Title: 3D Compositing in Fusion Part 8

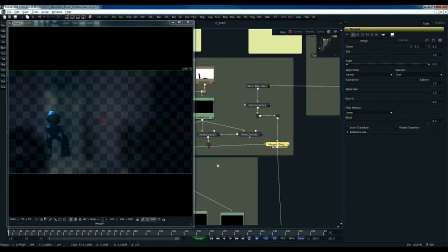[4:32]
This is how the scene looks now, but as soon as you mask it with the mask that we have created as matte control,
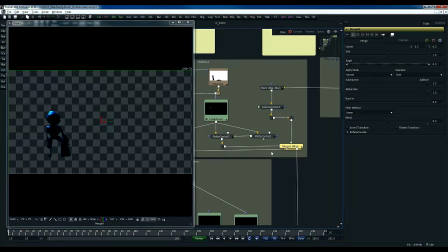[4:42]
you know, blurred matte control that we just saw, what happens is that the
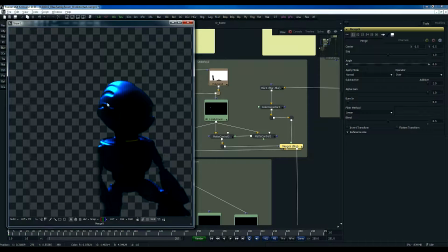[4:48]
environment is now blurred only onto the edges. Now this is this may be not very clear as of yet, but let's see you know, if I can make it more clear.
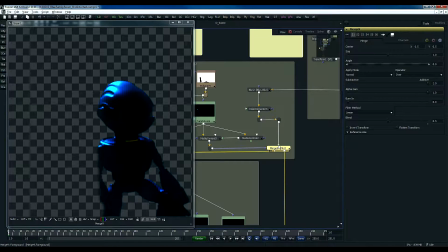[5:00]
So I'm going to remove this for a minute. You see, this is how the original blue character looked like, and then after projecting the blurred room onto it, it has a very soft effect happening on the edges.
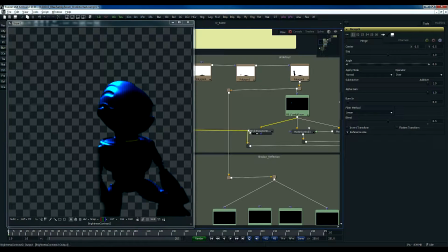[5:16]
Now there is something else happening here. One branch we saw, it's going into this light wrap workflow.
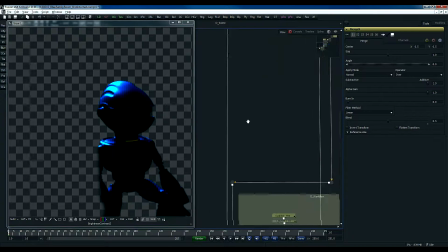[5:23]
And then there is another pipe that goes out into, and it continues into the filter.
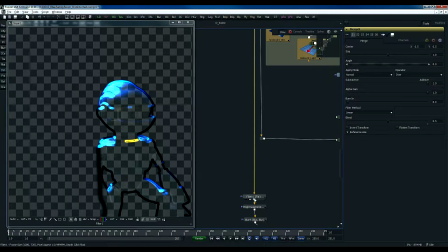[5:31]
What it does is, and of the operation here I have chosen is this sawbill. And if you look at alpha again, you see this edge, right?
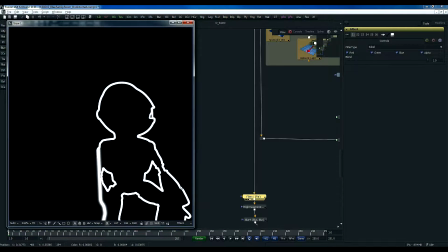[5:42]
And this edge is what separates blue from the ambience. Now, what you can do is you can make alpha clamped, because this is floating point. Brightness and contrast would actually clamp the alpha,
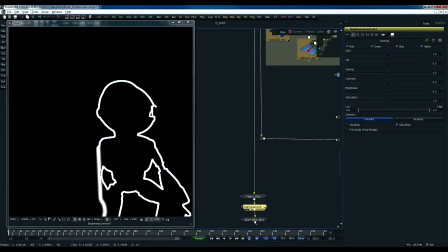[6:01]
as you see clip white here, from 0 to 1 value. So anything higher than 1 would be clamped to 1. And then it is blurred so that the integration of the foreground, which is himself, and the background, which is the room, would be more believable.
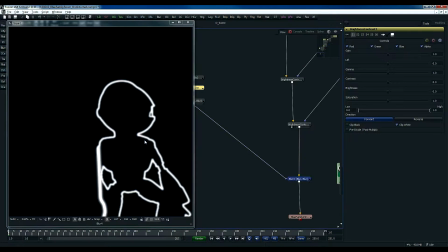[6:20]
So what difference does it really make? So now when you blur the entire scene, right,
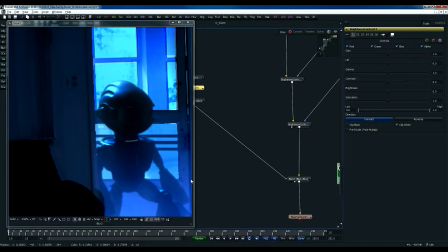[6:29]
you will see that the difference between this node here, right, and this node.
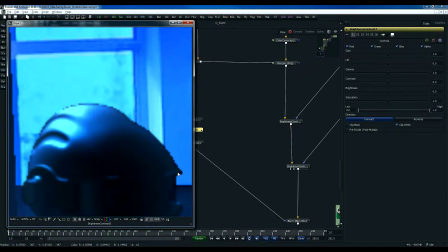[6:35]
Look at the edges, right? This is how blue came through, you know, when he came into the scene. Very harsh edge. And then with the blur node, you can see that he is more integrated into the scene, you know, compared to the
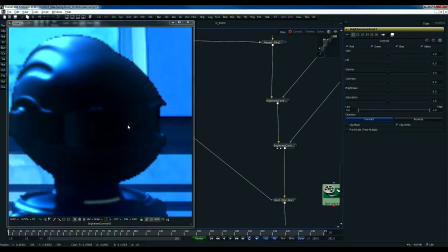[6:52]
just, you know, stamping him on to the room.
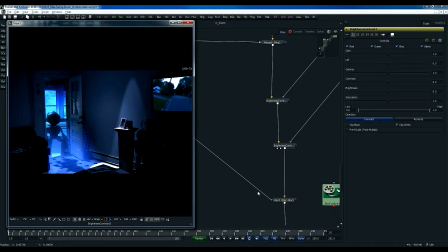[6:55]
So it just a very minor change, but you know, it does make a difference. All right, so that's that. And let's see if I have left anything out here.
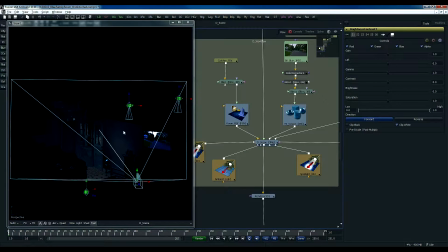[7:07]
We talked about this 3D scene here and how the projection is happening. The only other thing is this TV was off in the original sequence.
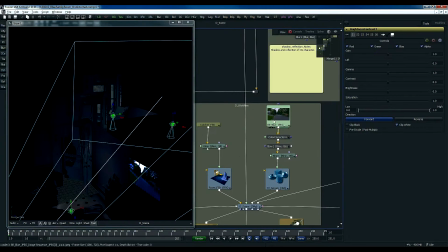[7:18]
And what I have done here is just a video sequence. And then it goes into this color correction to make it more dramatic glow so that it would look like it's a TV screen. It's applied to a node, blend node material, and that material is then
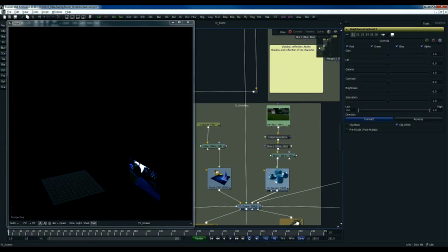[7:37]
applied to a 3D shape, which is just a plane. And this plane is then placed into the room at the right location so that it actually is onto the TV, right? And that's how that's taking the information about the TV screen.
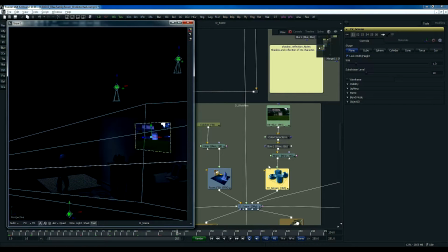[7:59]
Right, so the only other thing that is left here is bringing blue into the scene, and that is happening
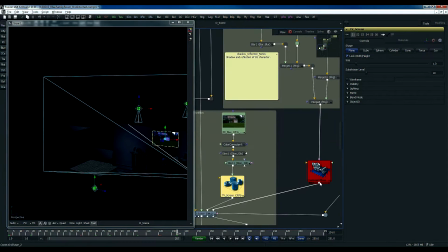[8:11]
right here. This blue that is coming through another camera, there are two cameras that we have used.
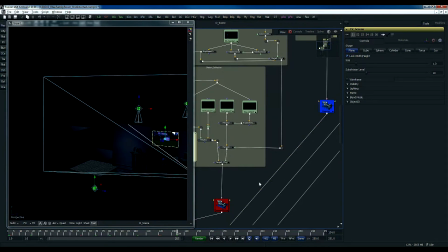[8:19]
Here is the projection one.
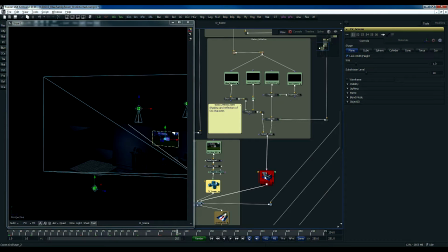[8:20]
This is actually the camera that views the scene, but onto that camera is this blue character that is just mapped.
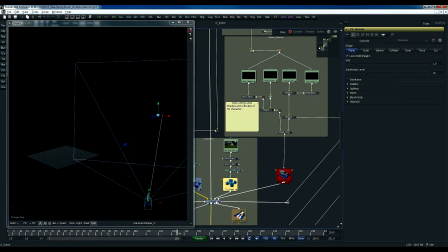[8:28]
You can see that right here. And then when you merge that into the scene, what you have is that blue actually in front of the background. So it gives you more control as to, you know, how you want to set up the scene.